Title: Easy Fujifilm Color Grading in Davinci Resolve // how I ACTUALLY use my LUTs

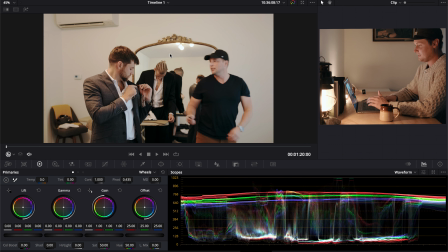(30:49)
Now with this clip, this is probably not a shot that I'm gonna end up using in this video,
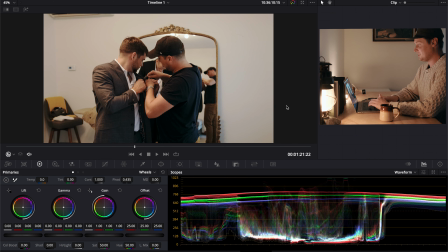(30:56)
but with the LUT right away, I actually like the look, exposed well in person, white balanced well, got it right in camera for the most part. I might just lift my gain because it was brighter than this,
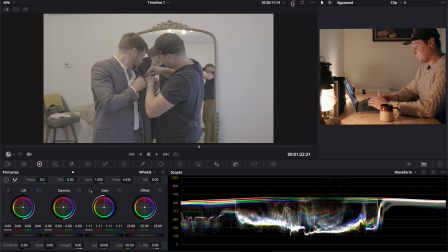(31:10)
but overall, right away, for the most part, this shot's 90% of the way there,
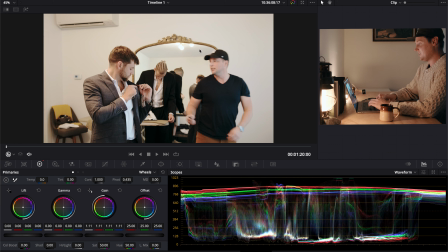(31:16)
even in kind of a overhead lighting environment with a mixed window light coming in from the side here.
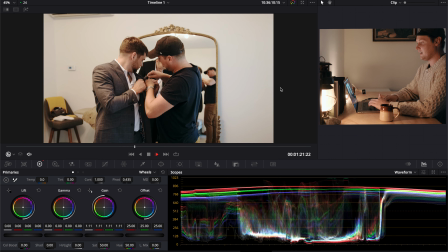(31:23)
We're most of the way there, and this would just be some tweaking later.
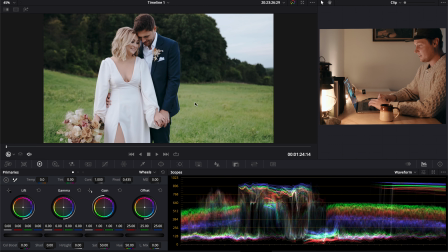(31:28)
And then from the same wedding here, we've got portrait footage. So this footage would just be a little bit of an adjustment here to the gamma,
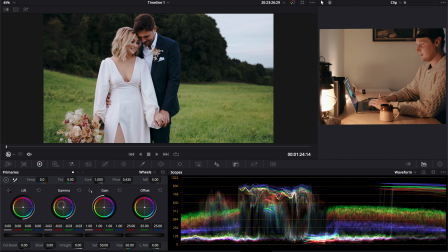(31:39)
just bringing it down for a little bit more of a natural contrast. Maybe just gonna warm it up just a bit because it was overcast. And I think I'm pretty happy with that right away.
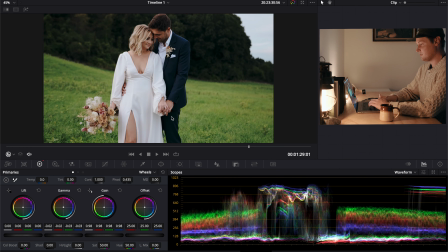(31:55)
I really like the look. Skin tones are nice, the roll off is smooth into the highlights over here.
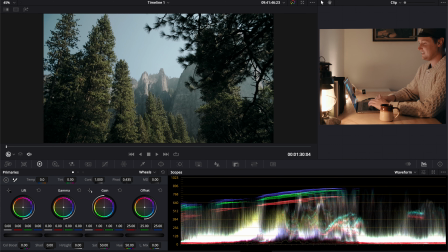(32:02)
So yeah, then on to our last few clips here. Right away, this one again, I'm very happy with it, but I might warm it up just a bit because it was midday, very bright. So yeah, that looks good to me.
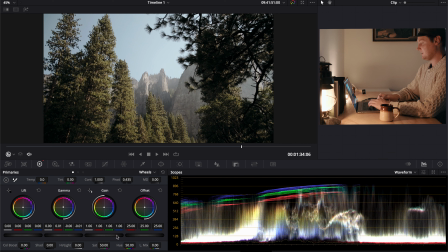(32:19)
I could brighten it up just a bit maybe because it was midday, like I said.
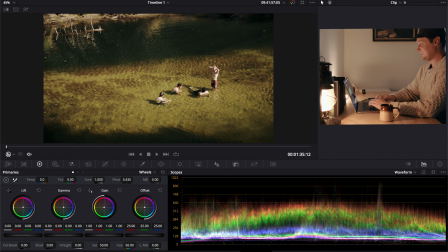(32:26)
So I like it. I know it might not seem like I'm doing much, but again, this is me showing you how I actually use my LUTs. This was a wild one here. So this is gonna be a rare instance where I would actually maybe go into my HSL and I would just
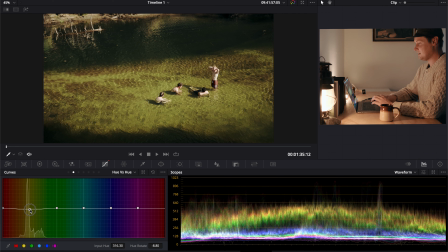(32:46)
maybe slightly finesse a color because it was a very, very kind of green bed of sand underneath, but this isn't quite the right color. So I'm actually just gonna go in here and I'm gonna sort of tweak my hue v hue,
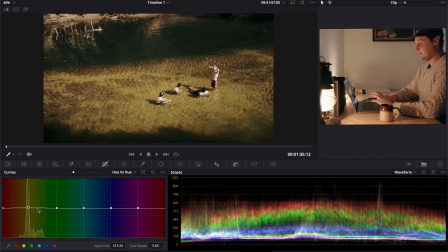(33:06)
and I'm gonna warm up kind of that yellowish green. And I'm just gonna kind of watch my viewing monitor here and just see what I like. And so let's see.
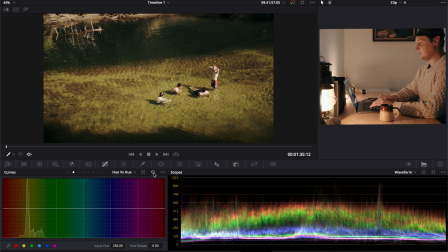(33:23)
So this is a before and after, and it's very, very subtle, but you can see it on the waveform a lot more clearly. So just by warming it up, I kind of cooled off some of that lime green sort of look,
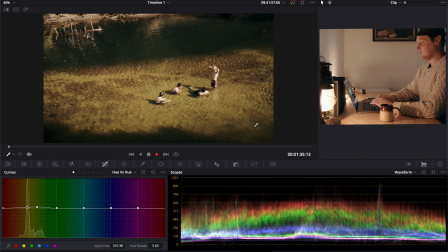(33:38)
and I'm pretty happy with that result there. I love the texture on the water here.
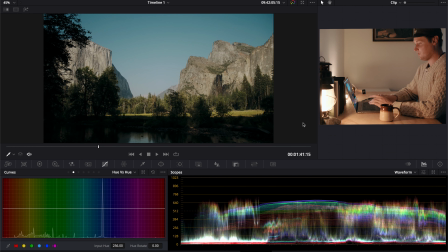(33:44)
So this one, again, I'm gonna get into a little bit more of an advanced sort of thing that that I like to do here. So this was very bright, and then very, very dark.
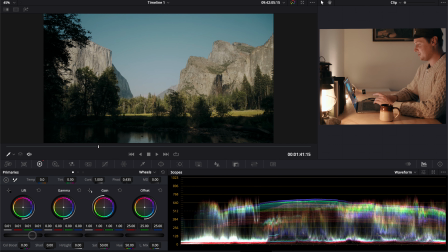(33:56)
It's the reason I took this clip, was for demonstration actually, but I'm gonna just start by lifting my,
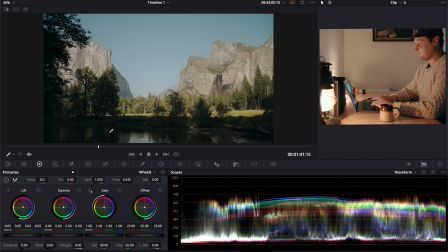(34:02)
bringing up my lift here, and kind of bringing back some of that detail. And right when I do it, it starts to kind of flatten out the image. So then I'm gonna go into my shadow and just more, with a more fine-tuned comb, kind of bring back down the black point.
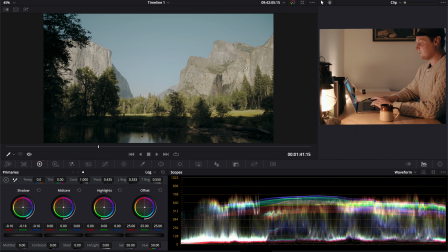(34:22)
And this is starting to look really good, but now the highlights are kind of muddy for some reason. Even though I didn't really touch them.
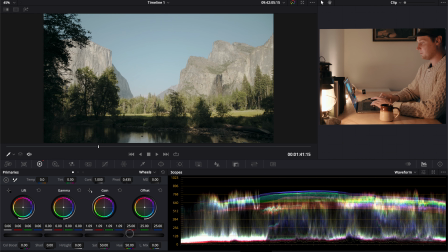(34:32)
So what I'm gonna do is I'm actually gonna bring it up to emphasize even more the contrast between the two. And so I'm gonna bring that up, but then I'm gonna go and I'm gonna bring down my mid-tone like I did earlier. But you see when I bring it down, it doesn't do that much.
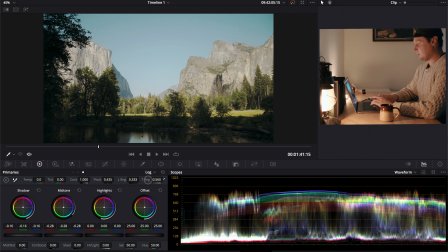(34:50)
It brings me a little bit of this tree back, but I'm just gonna go bring back just a little bit more, and now you can see what that's doing is when I bring that down, when I bring the range just up a little bit,
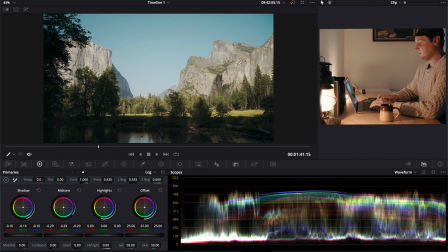(35:10)
it's giving a ton of detail back into the image, even though we actually lifted the levels.
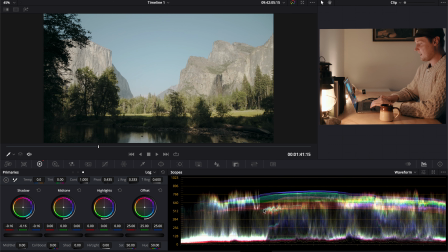(35:17)
So you can see what we're doing here is we're separating. That flatness is happening because all of that data is just smushed right up top,
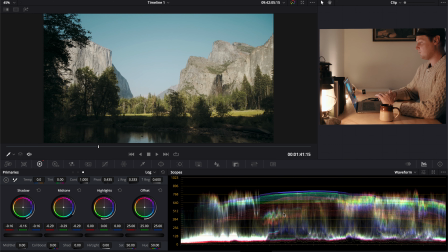(35:26)
and then we're bringing it back down and we're kind of separating that data a little bit.
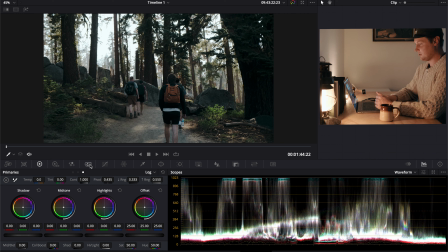(35:32)
So Here we have a very high dynamic range scenario, super bright, very dark. This one's actually a pretty easy clip. I've loved this clip when I've actually graded it.
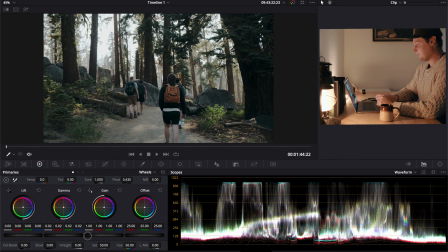(35:46)
So lifting the gamma pretty much does it for me.
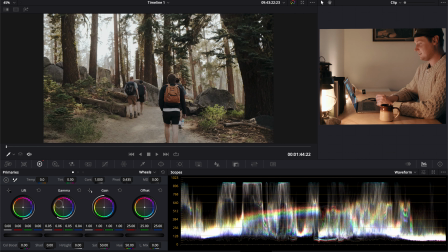(35:50)
Warming it up just a bit, actually saturating it just a bit more,
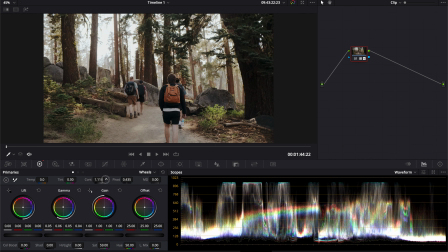(35:56)
and then actually pushing just a little bit of contrast back in. And this is my last clip here. So lifting the gamma is going to do the trick again, warming it up just a touch.
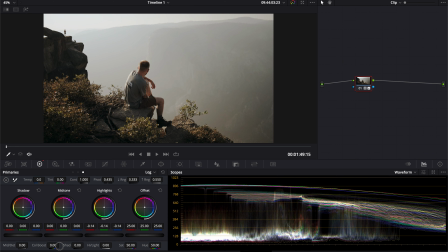(36:10)
I might go in and bring down my highlights and then lift my midtones here inside of the log wheel, and you can see exactly what that does. So just kind of more smoothly rolls off the highlights and it lifts just a little bit more of the midtone area.
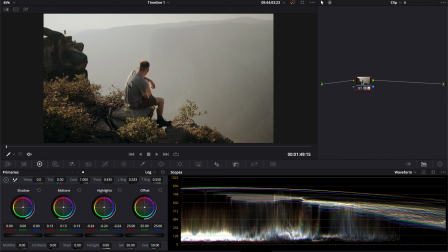(36:29)
And again, not a ton of work, and I really love the result. So I know this video went a little bit long, watching me kind of just work through a handful of clips, but I think this is important for anyone who uses my LUTs, anyone who's interested in them, just to see how I actually use them, how I'm setting up DaVinci Resolve, kind of a little bit of the project setting, color management kind of stuff, as well as just different pieces of my workflow. But that's pretty much it for me for this video. I hope this really helps you out if you've bought my LUTs or if you've been considering them. If you haven't bought them, it helps me out. It helps support the channel so I can make more videos. I would like to continue making more. So if you have any ideas for me, please leave them below. And with that, thanks for watching this long video if you made it to the end, and I'll see you in the next one.